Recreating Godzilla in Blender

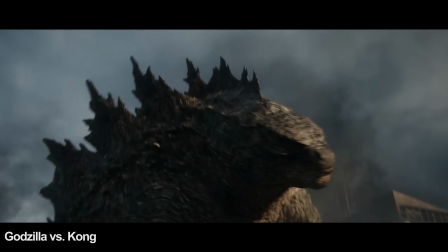0:00 Godzilla is one of, or maybe the most, famous monsters in Hollywood. He's also one of my favorites.
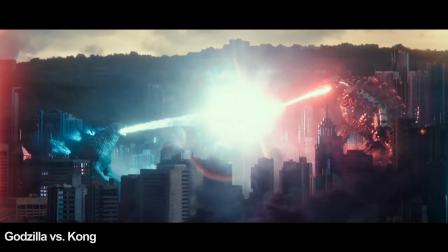0:05 Today I'm trying to recreate an epic shot inspired by the official artworks from the Godzilla movies.
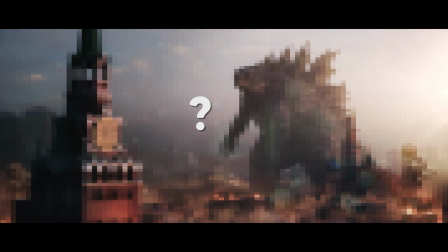0:11 Will mine even come close to the movie version? Let's find out.
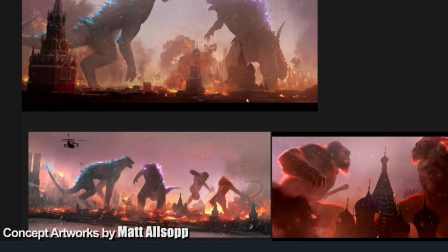0:15 I'm collecting some concept artworks from the official movies and spending time analyzing it to understand what is needed.
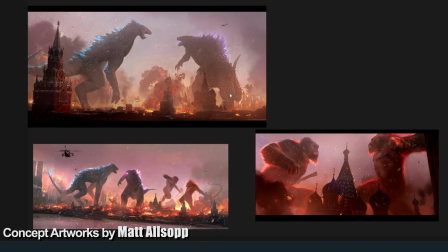0:22 These concept artworks are really useful, so I recommend always working with some kind of reference.
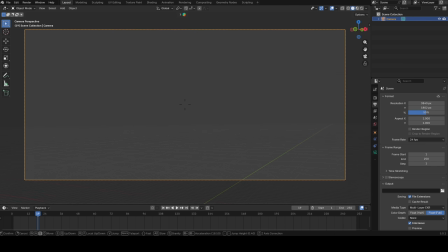0:29 Let's start by placing a camera with a similar angle and height. I'm creating some rough blockouts of the main buildings by extruding and scaling cubes.
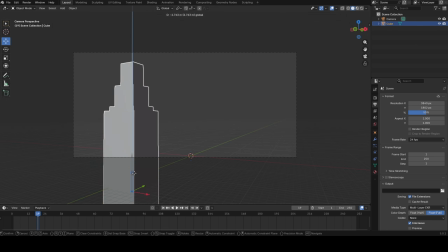0:38 I place them to get a rough idea of how things are looking.
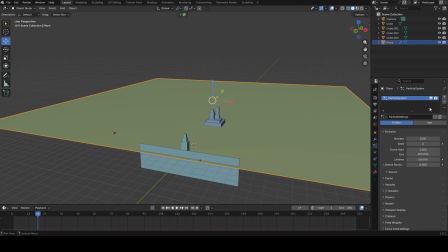0:41 I add a large plane as the ground and use a particle system set to hair to scatter many cubes across it.
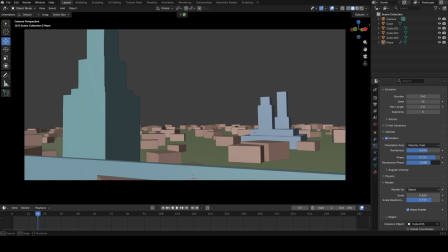0:47 I adjust the randomness of the rotation and scale. Then I duplicate them and change the scale to create a skyscraper look.
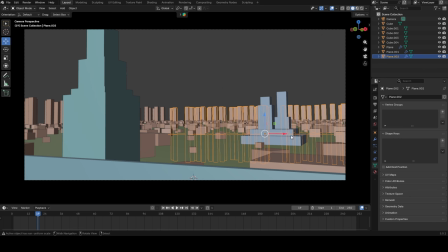0:55 I place these at a distance to add some contrast.
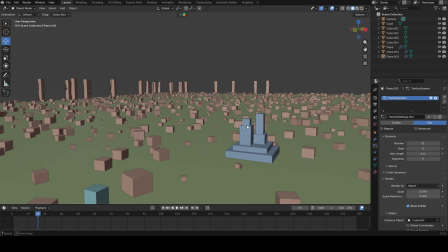1:02 So, looking at that landscape of cubes, I have a good block out, but that's it.
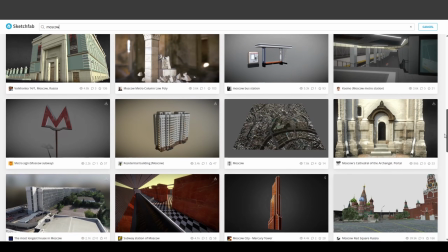1:07 So now I look for models that fit what I need. I found some good free 3D models and replaced the block out with them.
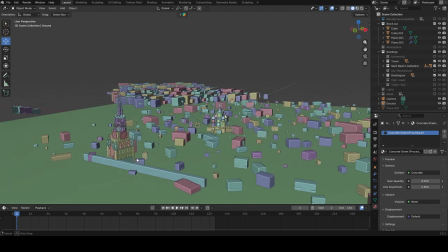1:14 I use a low poly building pack for the scattered buildings on the ground. With the main buildings in place, the environment already looks much better.
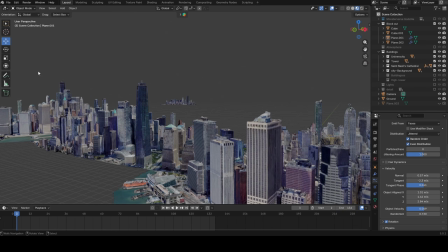1:22 For the background skyscrapers, I use a 3D scan of Manhattan. From the camera's perspective, you can tell the difference, so it doesn't matter.
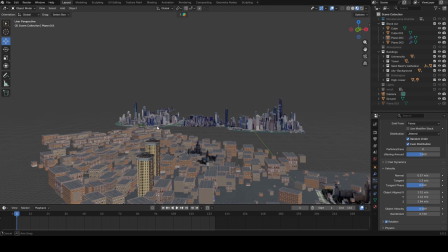1:31 I add some extra skyscrapers in the middle of the scene to make the transition smoother and give the scene more visual interest.
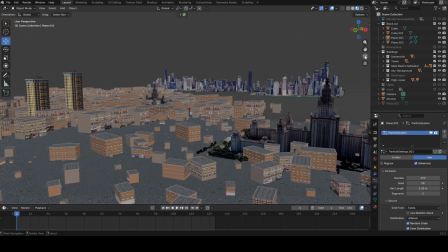1:42 Great! Now that we have Moscow in place, it's time to destroy it. But for that to happen, we need someone.
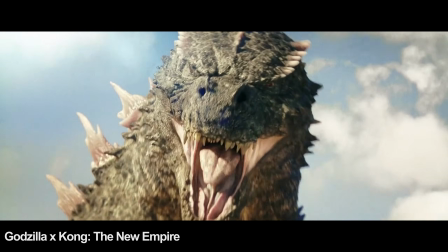1:50 Godzilla is the most important part of the scene, so I need a really good model of him. You can find hundreds of Godzilla models and even some good free ones.
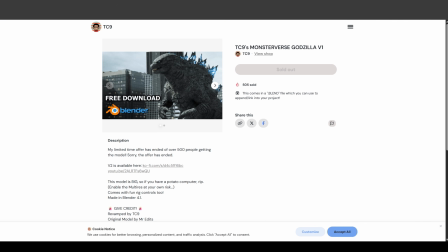1:58 For this, I use this model. It is one of the best Godzilla models available for the public.
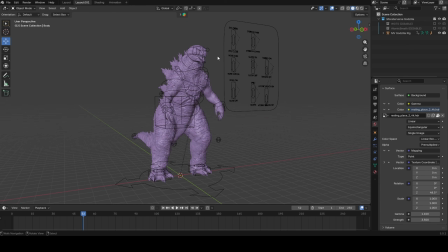2:03 Now that I have Godzilla, it's time to animate him. Before starting, I look at some movie scenes where he roars to get some reference.
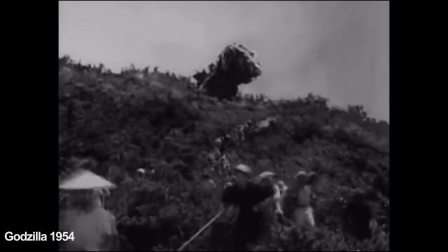2:14 Little fun fact, Godzilla is actually the longest running film franchise in history.
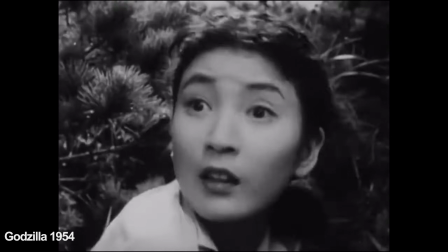2:20 Godzilla first saw the light of day in 1954. Since then we have gotten 38 Godzilla movies.
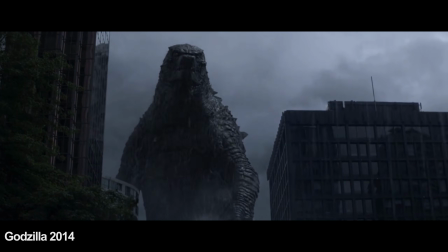2:26 One of the most successful films in 2014 was Godzilla, which also marked the start of the Monsterverse.
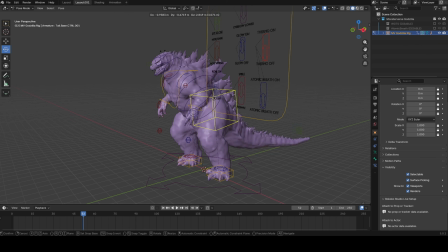2:35 It is really fun animating something that big. I start by setting the main poses.
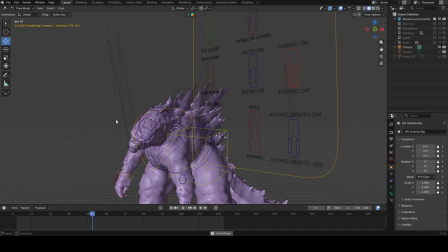2:40 He moves slightly down and back, then up again as he begins to roar. I also want his tail to move from in front of the Kremlin to slowly behind him.
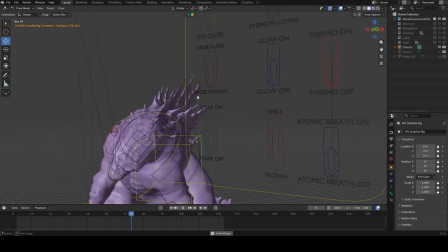2:49 I spent some time on the head because he usually moves it a lot during roaring.
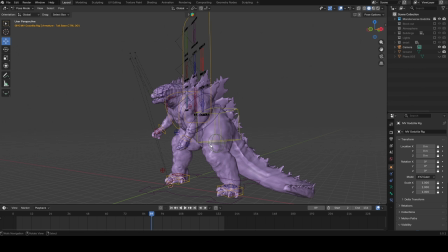2:54 And I wanted to feel as close as possible to the movie version.
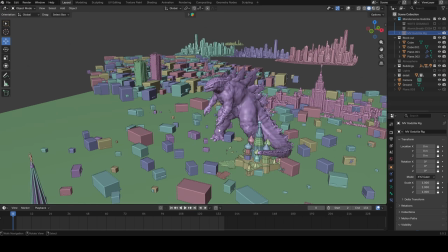2:57 After some time animating, it looks right, so I port him into the environment and place him so he stands correctly with his tail movement.
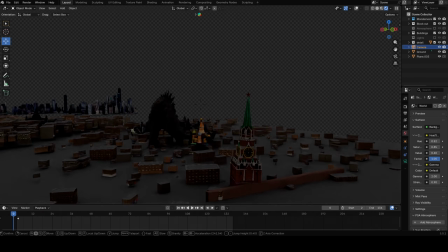3:08 Let's take a look at the project so far. Overall, it looks pretty good, but we're not done yet.
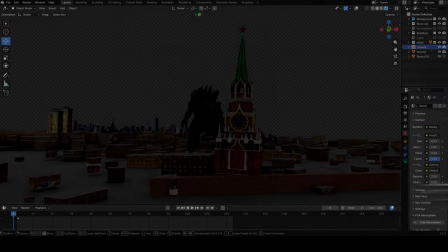3:13 The most important part of any 3D environment is lighting. You can check out my last video about lighting where I explain everything in much more detail.
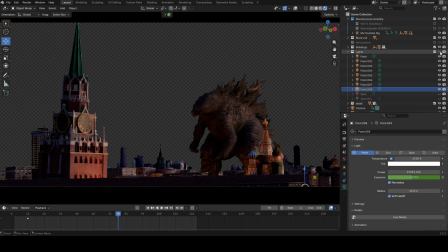3:21 I add light points all over the city to make it look like fire. I also add a noise modifier to the lights so you can see a slow flickering effect.
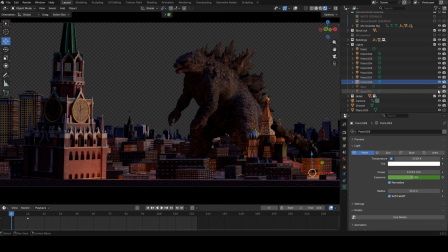3:30 I want to highlight Godzilla more, so I add a spotlight with a strong intensity and a wide radius.
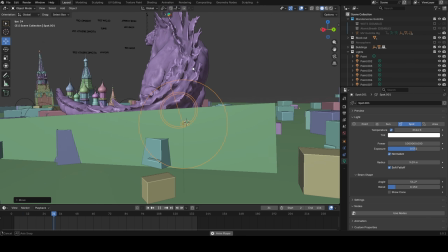3:36 I place it so it lights his side, creating nice contrast. I give the light a warm tone.
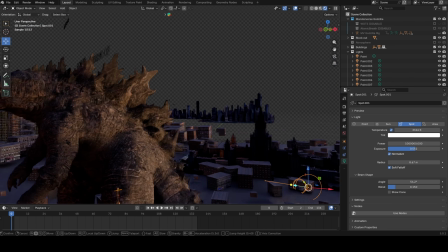3:45 And great! One of the last steps in Blender is adding a large amount of depth.
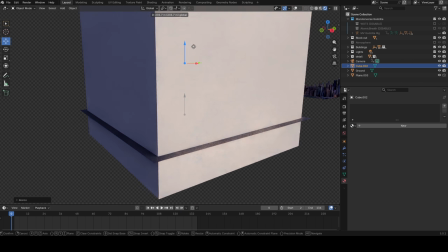3:50 I add 3 volumes in total. First, I place a large cube over the entire environment with a low density volume scatter.
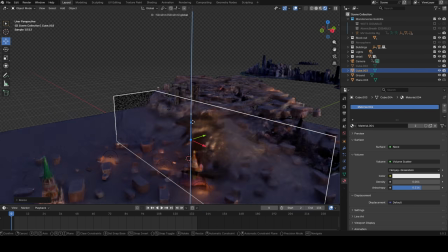3:58 Next, I add another small cube placed around knee height on Godzilla, so it looks more dense at the ground level.
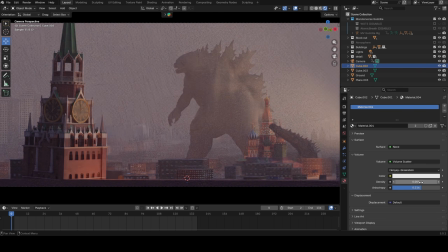4:04 The last one is a large sphere placed directly around Godzilla.
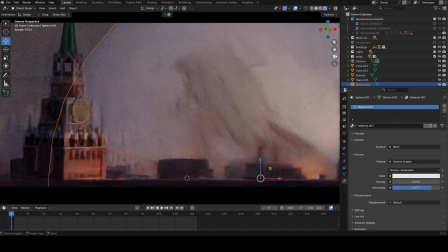4:08 This makes him feel slightly more distant and larger at the same time. That's it for Blender.
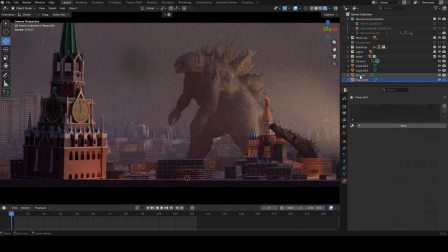4:14 Now I hit the render button and hope for the best.
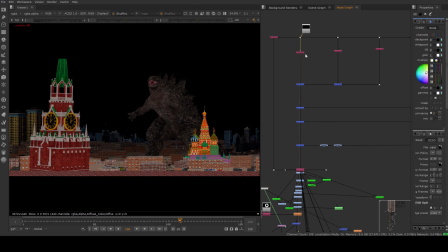4:21 The heavy effects like fire and smoke are handled in Nuke because creating them in Blender would take significantly more render time.
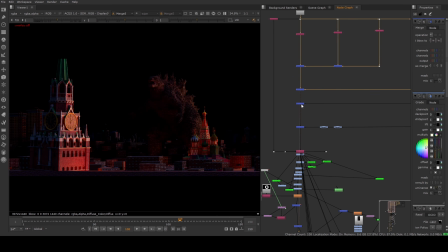4:29 I start by combining all the render passes like glossy, albedo and others.
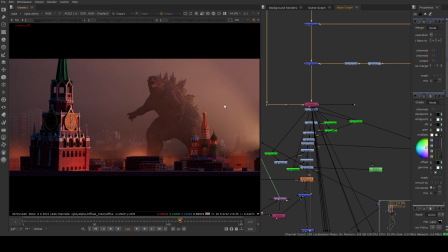4:33 Then I adjust the smoke layer to give it a slightly more red tone. After that, I fine-tune specific parts using cryptomats.
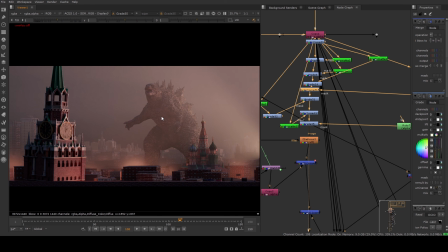4:41 For example, I lift the black point on Godzilla a bit to improve the sense of depth. And
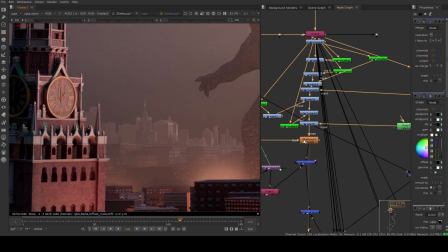4:46 I also add depth of field using a Z defocus node. With the base compositing in place, I move on to the more important effects.
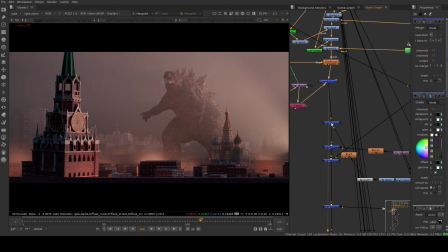4:54 I add breath coming out of his mouth, followed by burning buildings and large smoke plumes on the right side where his tail is. Then I combine other burning buildings with the one from Blender and add additional smoke plume on the left side. To build up the atmosphere, I add some smoke assets and duplicate it multiple times across the scene,
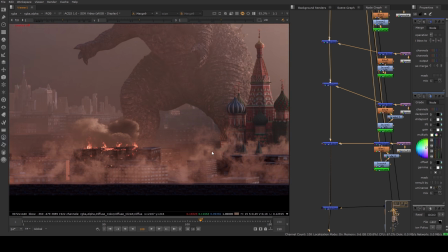5:13 cutting out certain parts, again using cryptomats. I also introduce some heat distortion in front of the camera to make the scene feel a bit more realistic.
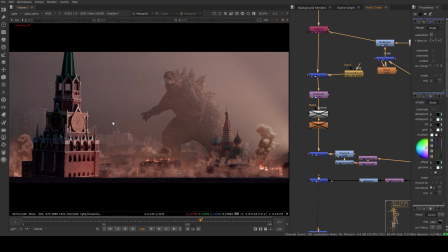5:22 Since there is fire and the scene is set in Moscow, I add sparks and slow moving through the scene to create some motion.
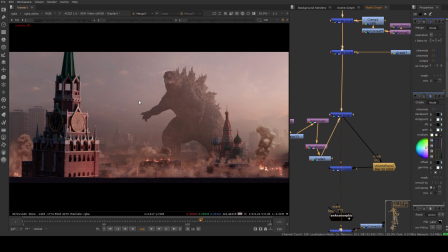5:29 For the background, I blend two HDRIs to get the final sky.
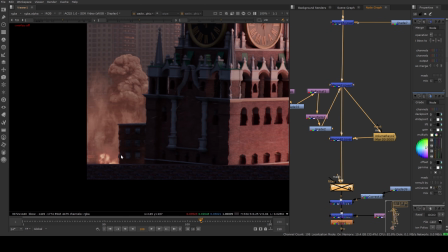5:35 As a final step, I add camera effects like rain, lens flares, motion blur, glow and more.
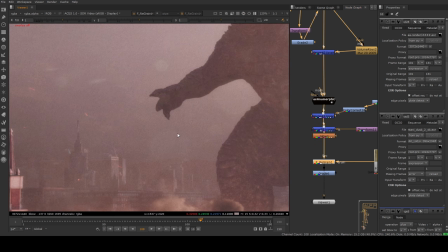5:40 These are essential for achieving a realistic result. The difference before and after compositing is clearly visible.
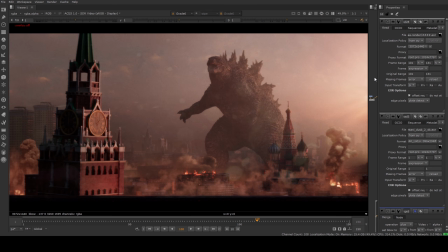5:50 This is before and this is after compositing. It's just so cool to look at the difference.
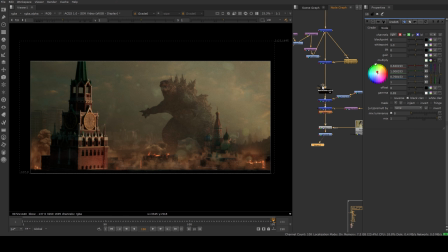5:59 The final step is adding some color grading and sound design. After that, it's done!
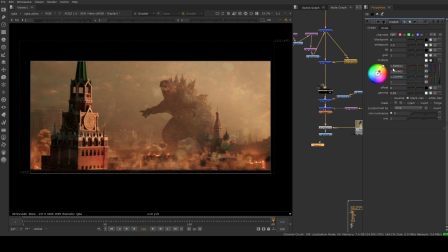6:04 So tell me, does this come close to the Godzilla movies?
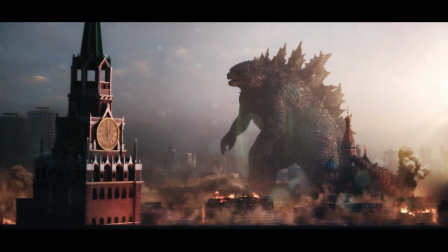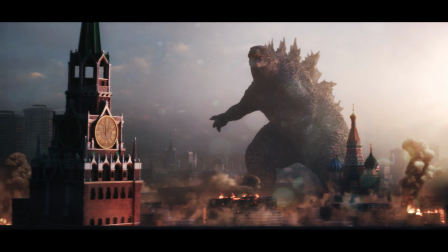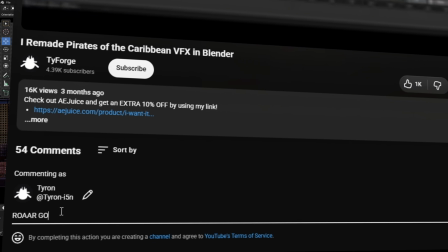6:26 So, what do you think? Is it good enough? Let me know in the comments and leave a like and subscribe to my channel if you want to see more stuff like this.
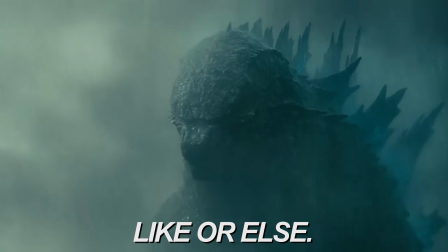6:34 See you next time!